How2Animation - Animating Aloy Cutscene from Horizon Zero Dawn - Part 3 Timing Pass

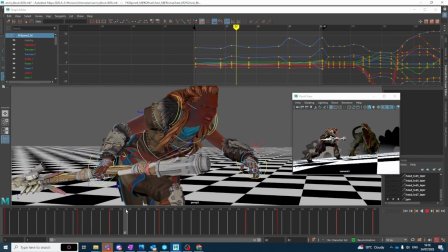[20:45]
So basically building weight, you know, you've got the weight of the step that needs to feed in into the rest of the hierarchy at the top.
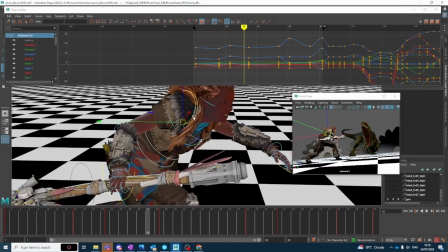[20:57]
Okay, it's not looking too bad. Let's get something into the shoulders as well at this point.
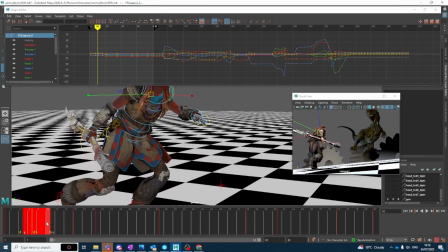[21:04]
So as you step in, get rid of this junk here, don't need it.
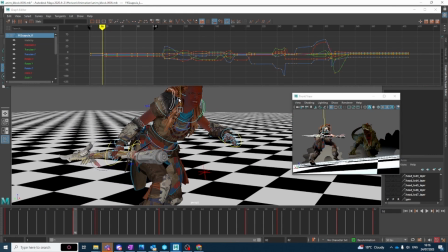[21:09]
As you step in, I want a slight translation up, and a slight rotation up as well.
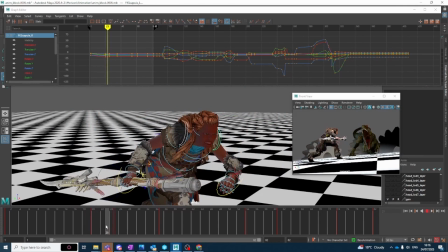[21:19]
And again, I'm going to offset that so that her lowest position is here, but then the shoulders kind of catch up afterwards,
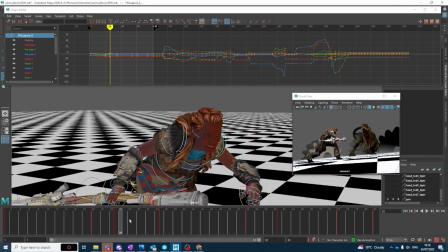[21:29]
because her arms aren't really under tension. They're basically going to react last. So nice bit of overlapping action there. So you've seen the camera there, she's starting to feel quite weighty.
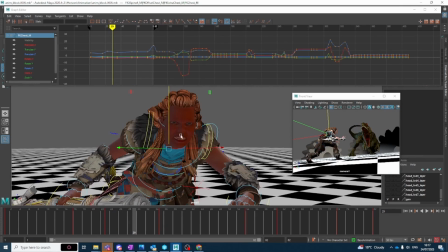[21:44]
It's not been fed into the head, which you can kind of see. So let's do that now.
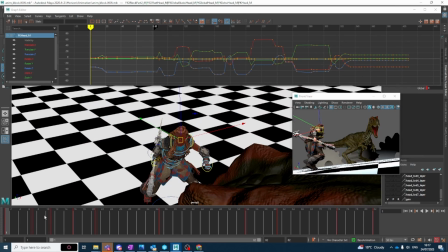[21:48]
So I do want to still have her looking at roughly at the dinosaur the whole time.
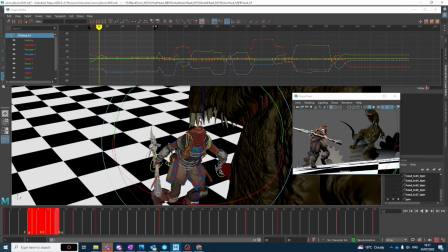[21:56]
So I'm going to look at it from this kind of angle just to make sure that as she steps, she's kind of looking up at him.
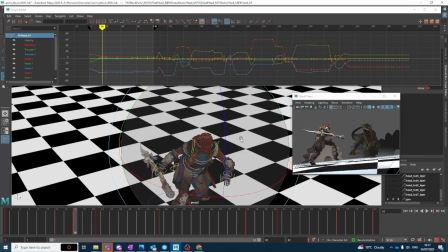[22:04]
At this point, still looking at him.
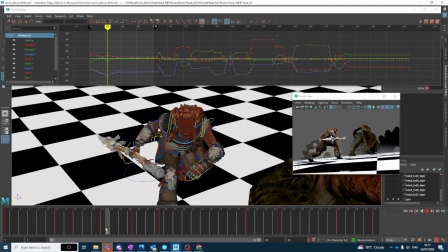[22:11]
Okay, and around about here is our lowest point. So I'm going to build a little down position there, just so the head kind of moves forward. Sorry, downwards slightly.
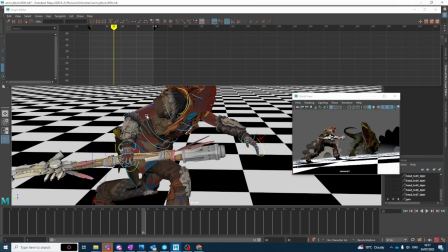[22:26]
Cool. So we've got a weighty spear, so we need to take the weight of the spear into consideration.
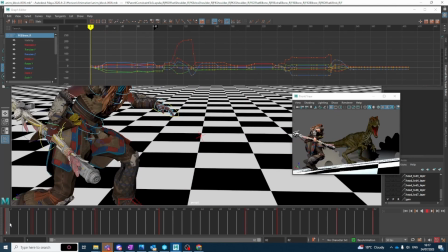[22:32]
So
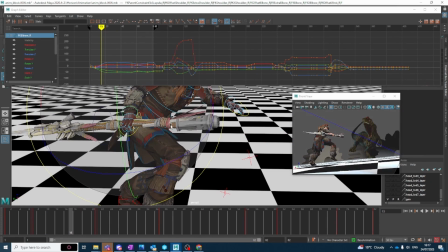[22:35]
I don't think I need that stuff there, but I probably do need to break it down a bit more, so it's a bit more like that.
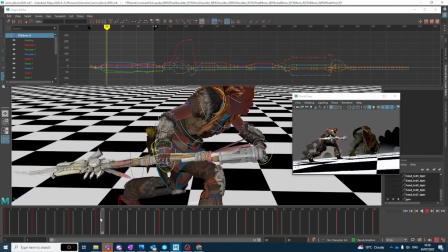[22:44]
Okay, so at this point,
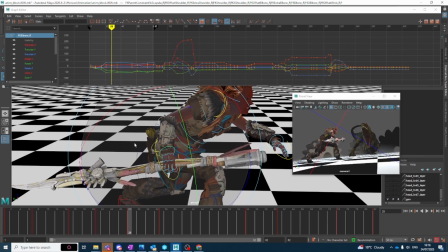[22:48]
around about here, we're going to get a reversal where the spear is going to, because it's so heavy and she's just done a step, it's going to come down slightly like this.
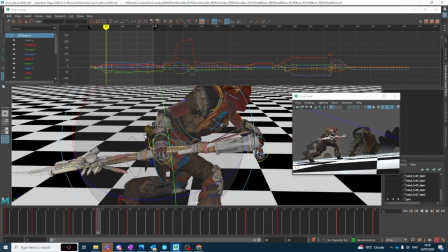[22:57]
So this is our holding position here, being held up,
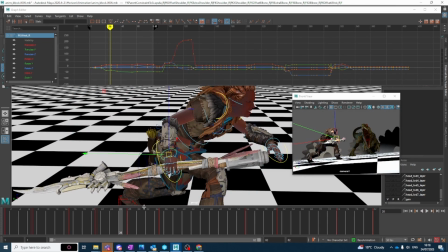[23:03]
weight comes down, spear comes down, then I'm just going to offset that wrist by a couple of frames too.
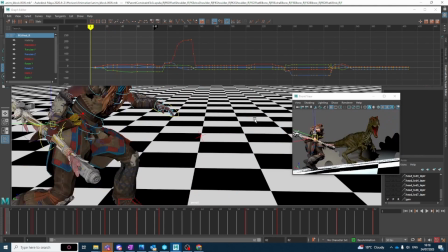[23:14]
Okay, it's not looking too bad. Cool. Right, let me just make this bigger so that I can show you what I've done.
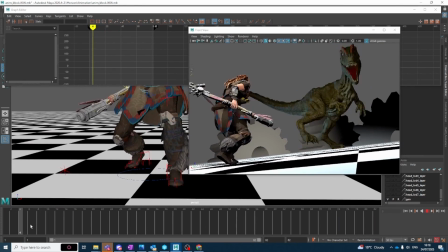[23:26]
Alright, so I can see a little problem with this pole vector kind of coming in on itself.
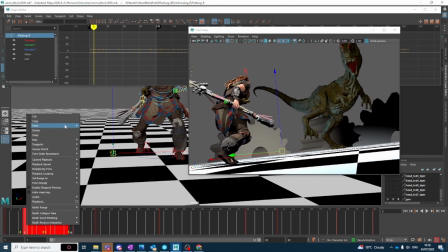[23:34]
Oh yeah, okay. I'm just going to get rid of that. I'm not sure why that's there.
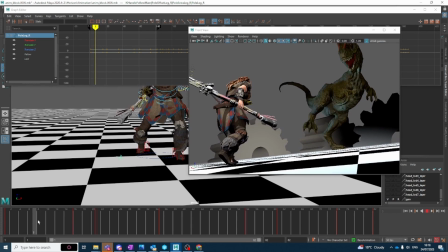Okay, so look. Oh, okay. So this is interesting. So there's a couple of ways you can set up the rig to do a pole vectors. You can either have them independent in world space, or you can have them kind of attached to the foot.
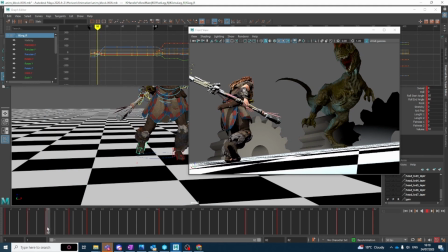[23:58]
In this case, it's attached to the foot. So as I'm rotating the foot in, it's kind of bringing the pole vector in, which is making it look weird.
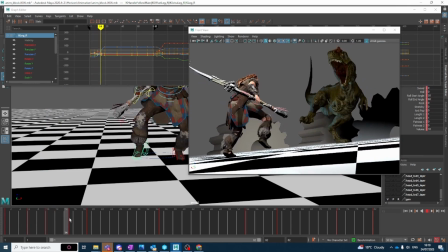[24:03]
So what I need to do is basically just kind of be a bit kinder on the rotates there, just so it doesn't do that.
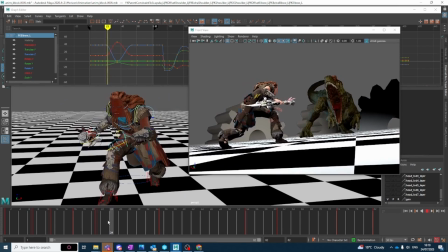[24:14]
Cool. And then this back arm here, you can't really see, but I'm just going to add a little something, a little bit of offsetting, a little bit of a low position there.
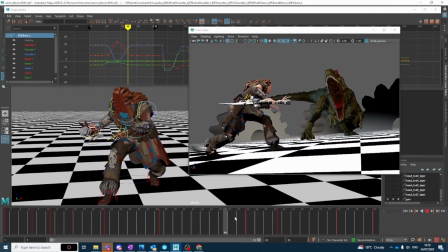[24:26]
Okay, at this point she's basically just idling, waiting.
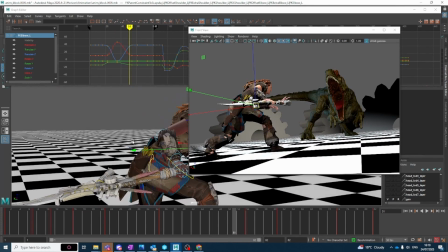[24:30]
So I'm just going to start off from the hips and just keep this slightly alive.
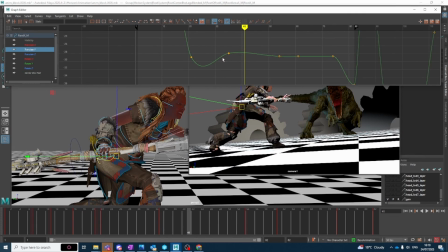[24:37]
See what's happening with the up and downs. So I'm already got a slight up position there, which is fine.
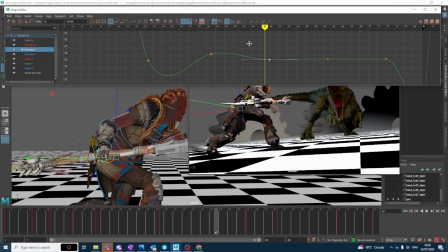[24:43]
I'm just going to put a tiny down position there too. Just keep everything slightly
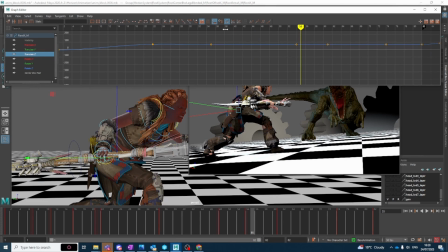[24:51]
slightly moving, then maybe front and back as well.